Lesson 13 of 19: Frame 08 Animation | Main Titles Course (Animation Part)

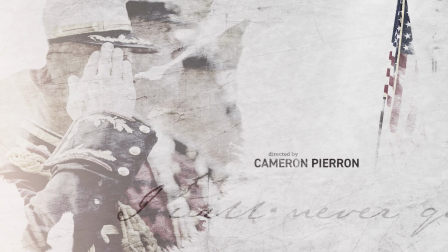10s
Hey there, and welcome back to Main Title Animation, American Soldier. This is frame 8, scene 8. In this final scene from the title design, the final
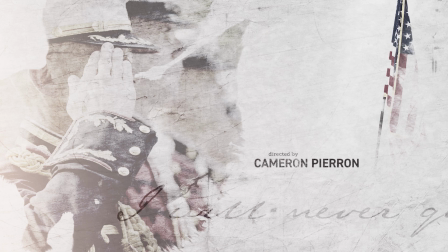27s
action scene that leads to the end logo, it's important that this scene has a buildup of energy that then releases into the logo. So the music's definitely there, the music's building up.
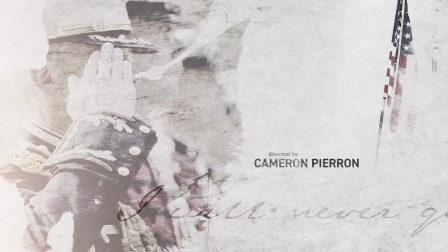45s
The imagery isn't super strong in this style frame, but I think we could possibly add another image and some moving animation to make it more interesting. So let's dive in and animate scene 8.
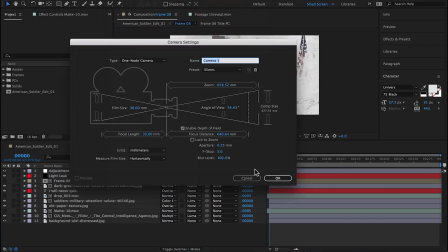67s
I'm going to start by adding a new camera. I believe it's a 35mm camera.
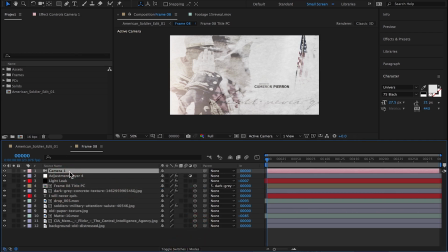72s
I'm going to make all the layers 3D, and I'm going to parent the text to the texture. I'm then going to also create a simple camera move that's a vertical camera move.
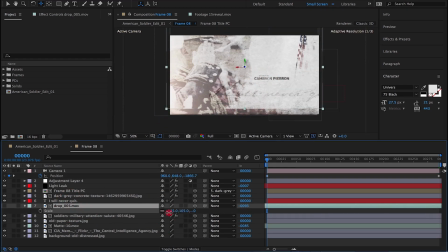I'm also going to increase the scale of some of the layers so that during the vertical camera move I don't see the layers cut off on the top or bottom.
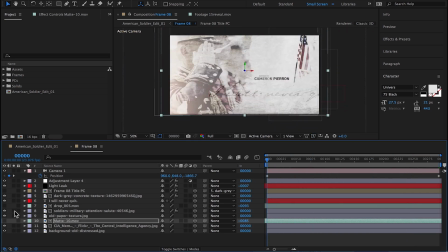It'd be interesting to create a little bit of parallax in this scene, so I'm going to try that with the American flag by bringing it forward in Z.
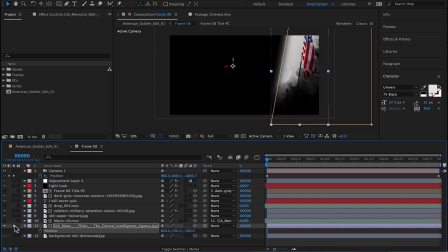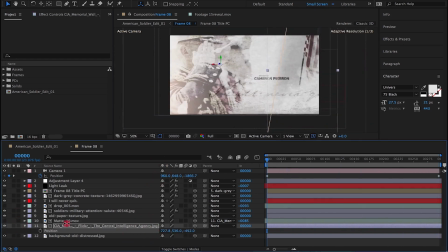And parallax doesn't have to be something major, it can be something very subtle. It's just that little subtlety of depth that adds to the scene.
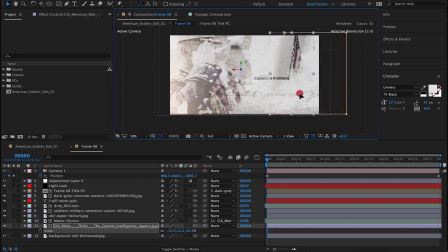It's really strange on the flag. I don't know why the flag is gray around the edges.
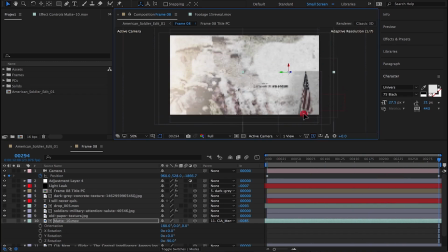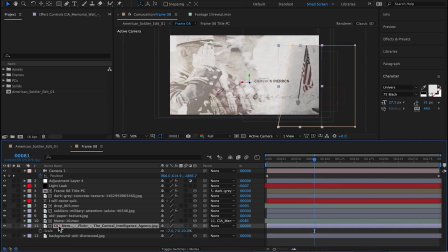186s
Some strange compositing problem.
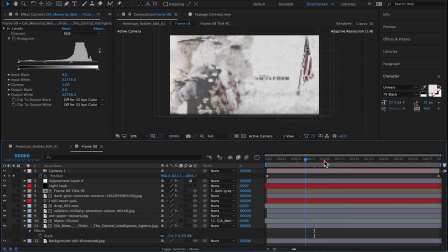193s
So by cranking the whites down on the levels, it solves the problem.
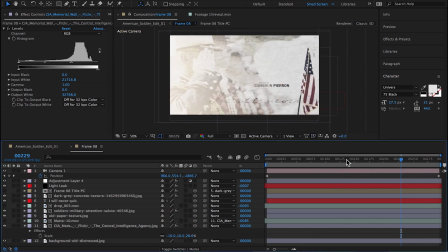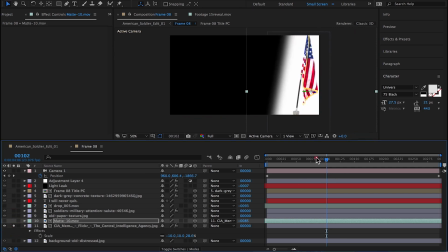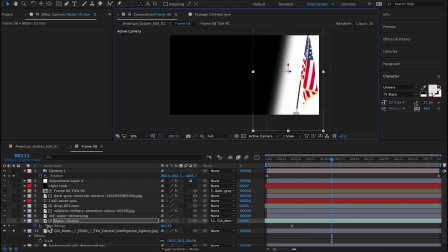Here I'm just playing with the timing of the ink and adding a time remap to extend the ink.
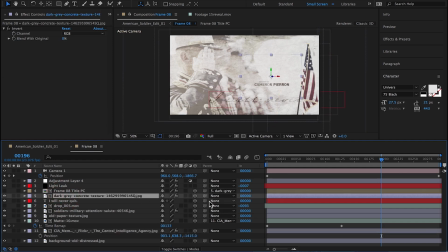I'm also going to bring the text forward in Z space.
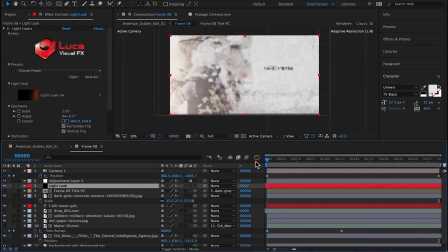251s
I think I can really bring this text forward in space to create more parallax in the scene.